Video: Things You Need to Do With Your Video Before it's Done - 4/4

Hey everybody, it's Rob and Jonas here to talk to you about polishing your film. That means adding lower thirds, changing the color, adjusting this audio waveform, adding transitions, and credits.
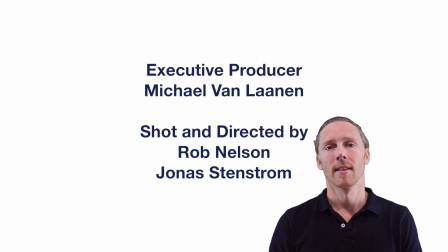0:12 But we're not to the credits yet, so let's back up and start talking about polishing your film. Okay everybody, this final polishing step in the filmmaking process is really important.
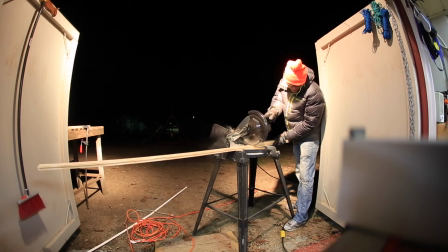0:23 It's like washing your car but not drying it, or sanding a work table and not putting the final coats of polyurethane on it,
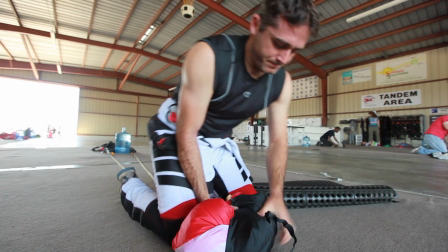0:29 or writing a paper and not spell checking, or packing a parachute and not putting the safety pin in. Your film's not gonna look the best that it can be unless you spend the time at this final stage polishing your film. So today I'm gonna walk you through this checklist and give you some things to think about at each step in the process. And it's really easy because what you're gonna be doing is fine-tuning your rough edit, then you're gonna be adding graphics. At that point, you get to what's called picture lock. You're not gonna be changing anything anymore. You could do color correcting then, you can add sound effects, and then you polish your audio. And FYI, I'm going to be explaining this whole process in a very general sense. A couple things I'll use to demonstrate on my editing program that I have pulled up now, which is Final Cut Pro X, but I use Premiere, I use iMovie sometimes when I'm working with classrooms. It doesn't really matter what you have because the steps that I'm going to be explaining are going to be exactly the same now and into the future.
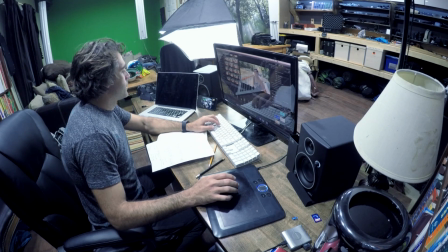1:23 When you think you are done with your final piece, then I think it's important that you make sure you've watched it like 100 times.
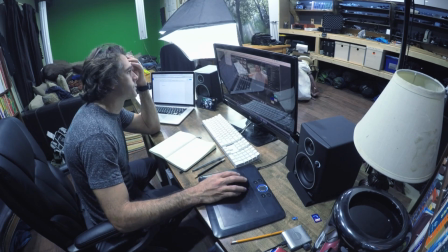1:31 That's actually probably about how many times I watch it. Just over and over and over again. And if there's anywhere that seems a little bit boring or you dread having to go back and watch your piece, you've got to spice that thing up, either adding B-roll or cutting things out. So if you have things that are a little bit redundant, trim it down. Now this also applies to people's audio. If they talk slowly and they have a lot of ums and there's gaps and spaces, then you can slice those up and shorten it down. So check this out.
You can slice those up and shorten it down.
And I think that sounds better. Graphics and transitions. This is where I go back and I look and I see if there's anything that could actually be spiced up more with a graphic instead of the person on camera. Sometimes the person on camera is better, sometimes the graphic's better, but that's what you're trying to pay attention to. Now moving on to transitions. Now most of the time I'm going to use just simple cuts, but sometimes if there's a passage of time or place, I use cross dissolves, and they work quite nice, like right here, and occasionally something fancy is in order. And like what you just saw, that's a film burn. I actually have a whole bunch of them here, glitches, film burns.
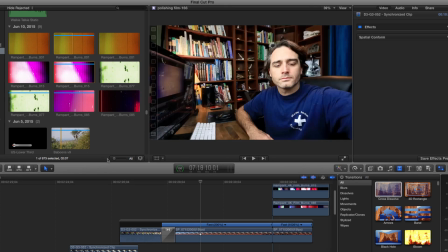2:37 You can search for those online. There's a lot of free resources. And the way that works is this.
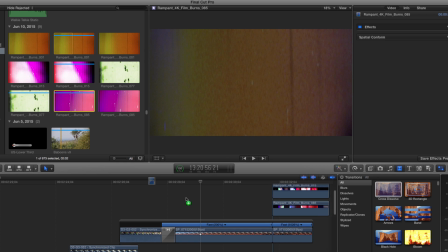2:42 You basically have them in your library and then you drop them on top of the video and you add a blending mode.
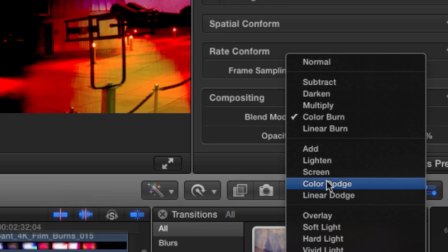2:47 I particularly like color dodge with this transition, but experiment with the different blending modes.
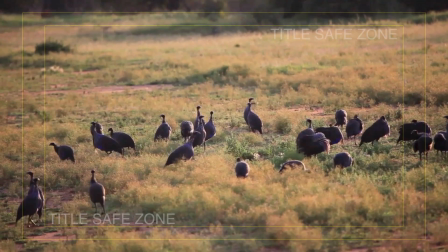2:51 You'll find one that works. Remember that with all these graphics, you need to put them within what's called title safe zones, and you can see the lines right here.
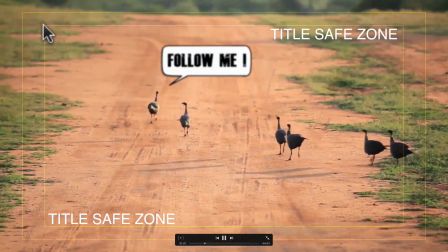2:59 You can click on title safe.
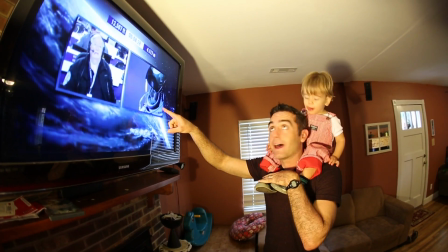3:00 And the reason for that is many TVs cut off the edges of the video when it's played, so as long as you're within title safe, then you know it's being played on almost all TVs. And don't forget the credits. You see a small name acknowledgement goes a long way, and people kind of get upset if you forget to put them in the credits.
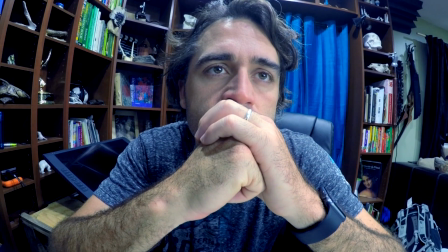3:15 If you're happy with the film now, well then you might want to send it out to others to review it. You fix it up based on their reviews, and now you're ready to make the final picture lock. And you're on to color correction. Now if you guys are like me, you're probably going to really enjoy color correction.
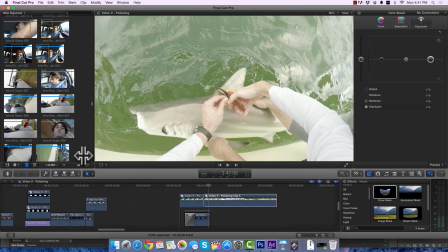3:29 And the reason for that is it can really change your film, and plus it's a lot of fun. So check this out.
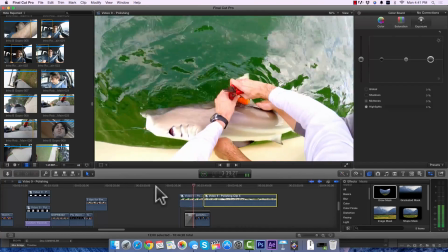3:35 This is the video that I'm working with now. This is the final picture, but this is what it looked like before color correction.
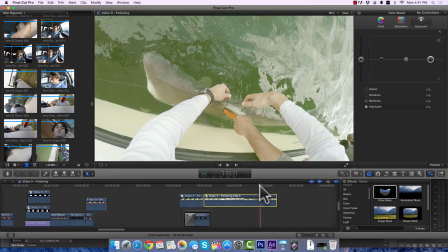3:40 It's much flatter and it looks totally different. I usually add a little bit more contrast and saturation. I put gradient masks on my face. And I just change, I just play with the colors a little bit. So every video clip that you work with is going to be slightly different.
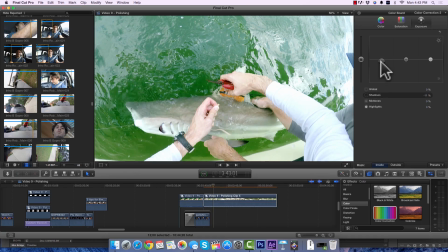3:53 And I'm not going to give you a color correction tutorial right now, but the point is that using color in your films can change it quite a lot.
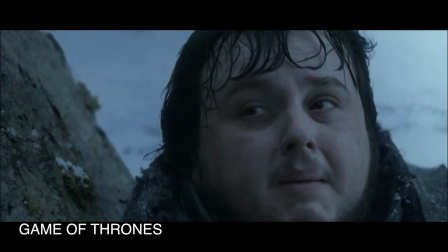4:01 Check out these clips from Hollywood. Blue tones, like in this one, can give your film a kind of a cold, dark feel.
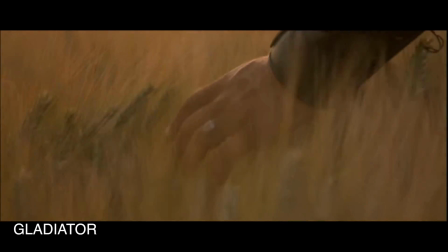4:07 Adding oranges, it makes it much happier.